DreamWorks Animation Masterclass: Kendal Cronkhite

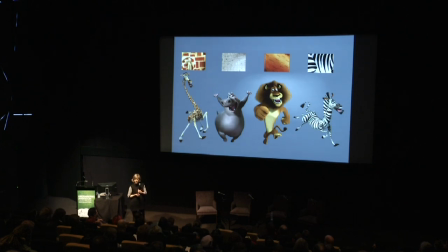And that we carried through to the world as well so that we have very, you know, designed trees with designed bark pattern, but the bark itself feels real and the leaves feel waxy or fuzzy like real leaves do.
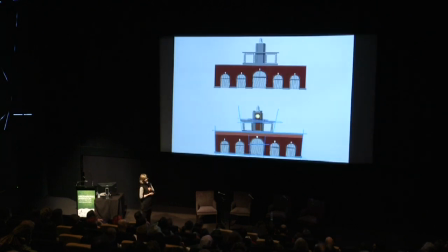We also did something called the whack factor, which is you know this was the front of the zoo it's the entrance to the zoo in Central Park the clock tower and you know in you know in the Shrek world you design it like on the top very architectural very real in Madagascar we'd push everything around so there were never never I say never usually there weren't any straight lines everything was on an angle or curved the proportions were
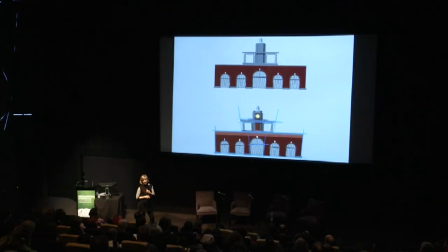always pushed and that was the idea for Madagascar that would have that cartoony look throughout.
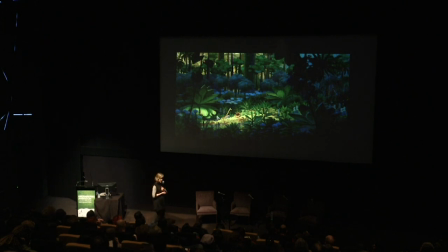The other thing that happened and it wasn't planned was when we got our characters into the jungle of Madagascar they completely camouflaged themselves and disappeared. You can see them. So it was really just it created a lighting scenario for us that was really theatrical.
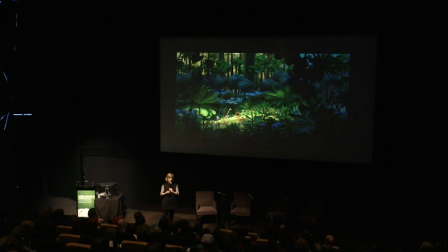It was a spotlight. We threw it on them. Where that light hit was one color. Where it fell off was another. In this case, warm where the characters were. And as it fell off, all the surfaces would change to the cool color of the shadow.
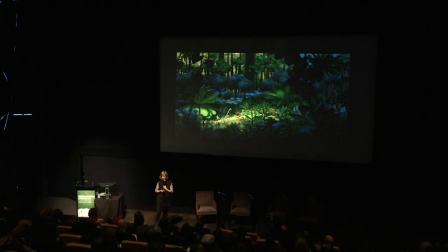So it became a very graphic and theatrical point of view that we tried to carry through all the films.
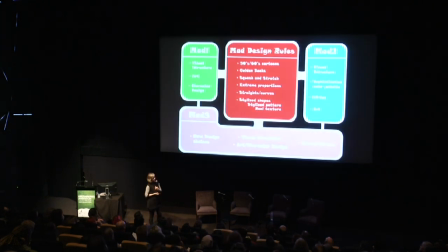So those are our rules in the middle. And they maintained throughout the three films. 50s, 60s cartoon influence, golden books influence, squash and stretch, extreme proportions, straights against curves, stylized shapes, stylized pattern, real texture, and the one other thing was theatrical lighting.
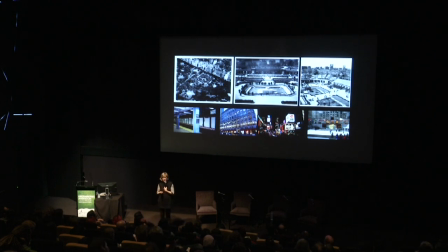So then we get into MAD 1 and exactly what this particular story was about. It took place in the Central Park Zoo at the beginning. These were very civilized New Yorkers, a little bit like the Seinfeld characters. That was talked about early in the day. And because we were doing this kind of retro cartoony style, we decided to kind of treat the world a little retro. So we actually went back and looked at the archives of the Central Park Zoo and got all these photographs from that time period. so even though this isn't really what the Central Park Zoo looks like now a lot of these buildings and the layout is still very similar but we really did the zoo of the 50s and 60s and so that's what you see in Madagascar and then we had the rest of the
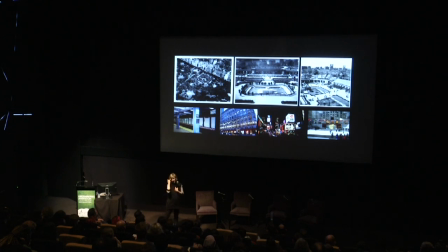journey that our characters take through the city as well
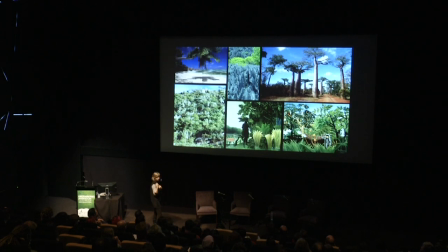so we kind of studied that we took video, blah blah blah we were there a lot photographing New York City and then we knew that they were going to land in Madagascar so there are two worlds the wilds of Madagascar and New York City and for Madagascar
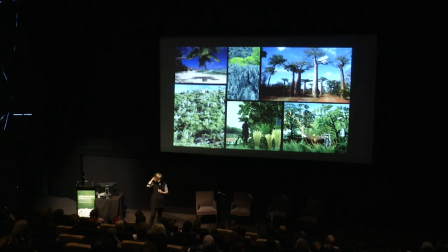our director really wanted us to look at Henri Rousseau the paintings of Henri Rousseau right down here on the lower right he loved it and we did too and so we really worked at incorporating that into the Madagascar side of our world There are differences with what Rousseau was doing as opposed to what we were trying to do. So what came about was a really cool mix of the two ideas.
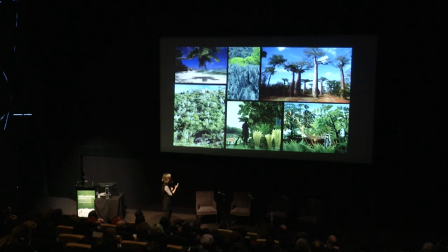So, you know, Rousseau has a very primitive point of view and long snaking lines, kind of a naive approach. We changed that and was like straight, curved, you know.
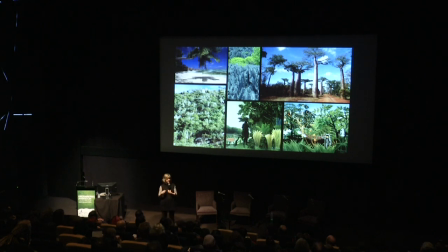But we still did this sort of layered landscape garden version of Madagascar. We actually never went to Madagascar.